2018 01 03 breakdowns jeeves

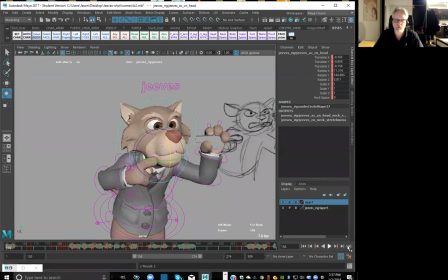[66:11]
And all this like happens like when you're starting to break stuff down. And then once you do like a little pass on each one of the acting sections, then I start looking at the middle sections in between the lines, right?
Even, and I want to make this absolutely clear.
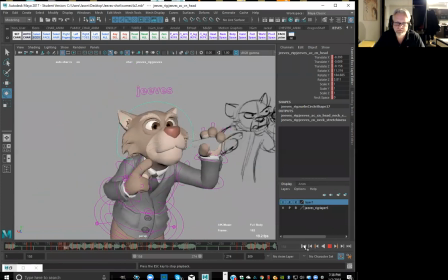[66:28]
Right.
Even if... Even, and I want to make this absolutely clear. Even if then. Even, and I want to make this absolutely clear. Even if then. Even, and I want to make this absolutely clear.
Good. Okay.
Even so if like then. that little section's now getting a little bit busy for me.
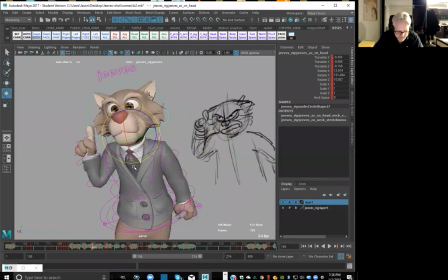[66:47]
So like even though like I'm seeing like the accents and all that, like I still want to go in and just kind of sweeten this, like so that it doesn't feel so busy. So like it's the right idea, but I'm just gonna reduce and contain the head just a little bit.
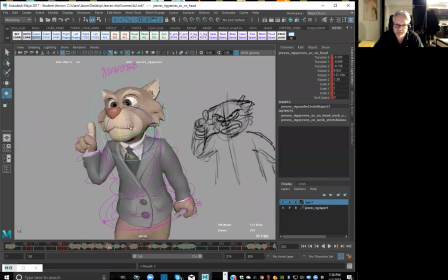[67:02]
Because again, like, you know, I almost broke my same rule, right? Like where I didn't want to hide the eyes, right? So I'm going to bring this back down so that I don't lose that same pose that I was looking for, right? So I'm just trying to keep that same energy in there.
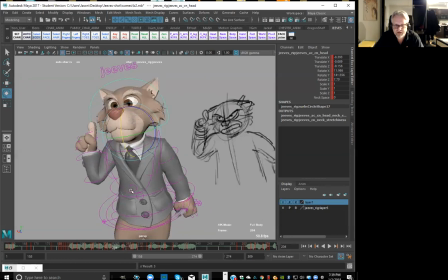[67:23]
Okay, so we can still have this little part right here where it sort of anticipates. Okay, right in here.
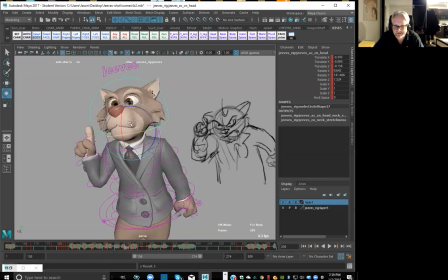[67:40]
But again, like now I'm kind of getting into sort of just looking really at the head. So I just set a key there just on the head. So I'm just trying to contain this just a bit more.
Want to make this.
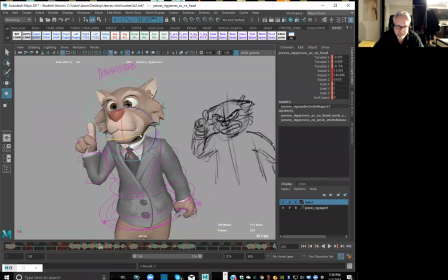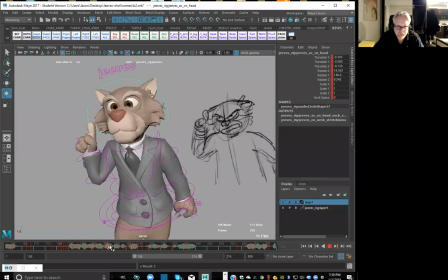Keep it a little bit more central, just a little bit more contained.
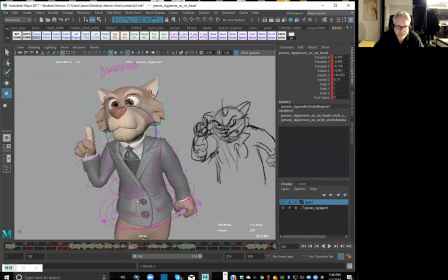That's a bit better. I feel like that's better.
Even, and I want to make this absolutely clear. Even if then.
Good.
Even, and I want to make this absolutely clear.
Yeah.
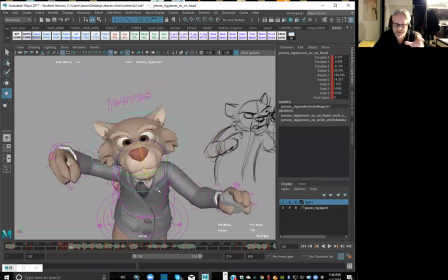[68:51] Even if so, now it still has like that little bit of energy, a little bit of life, and then like once the facial gets on top of it, then it'll bring it all together.
But it's just really trying to take away some of those computer in betweens that make it feel really floaty, you know.
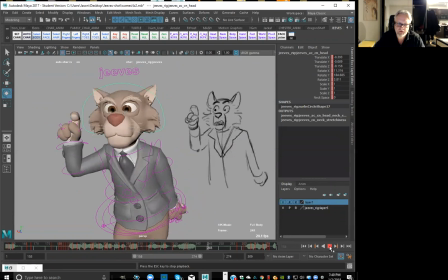[69:09] Even, and I want to make this absolutely clear.
All right, so let's do like a little play blast of that section. So we can see how that's feeling. But does that make sense? Keying out single parts.
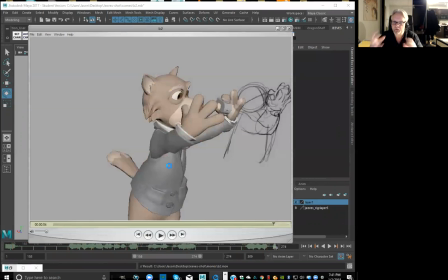[69:29]
So when I'm actually doing the major blocking, like I will key everything because I want it to be like a pillar pose. I want to be Like, you know, everything stacked on top of each other, like as if it's a drawing.
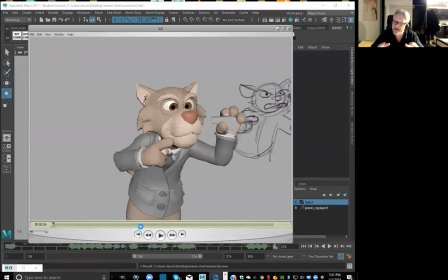[69:42]
So I won't just set a key on just the head, like in the blocking stage. But now we're starting to break things down, so it starts to become a little bit more organic. But like for most of the breakdowns, like all the way down to threes and twos, you know, every two frames or every three frames, there still will be a key on absolutely everything.
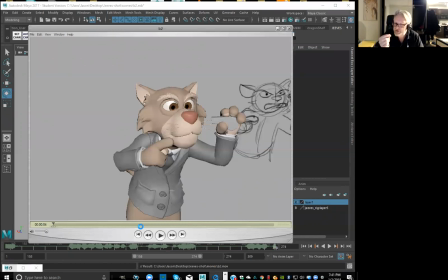[70:01]
But then maybe sometimes on the ones, if I'm scrubbing through and I can feel like the head hitting a wall or a hand or an arm feeling like it's hitting a wall, I will just set a key just on that, but I'll be looking at everything else.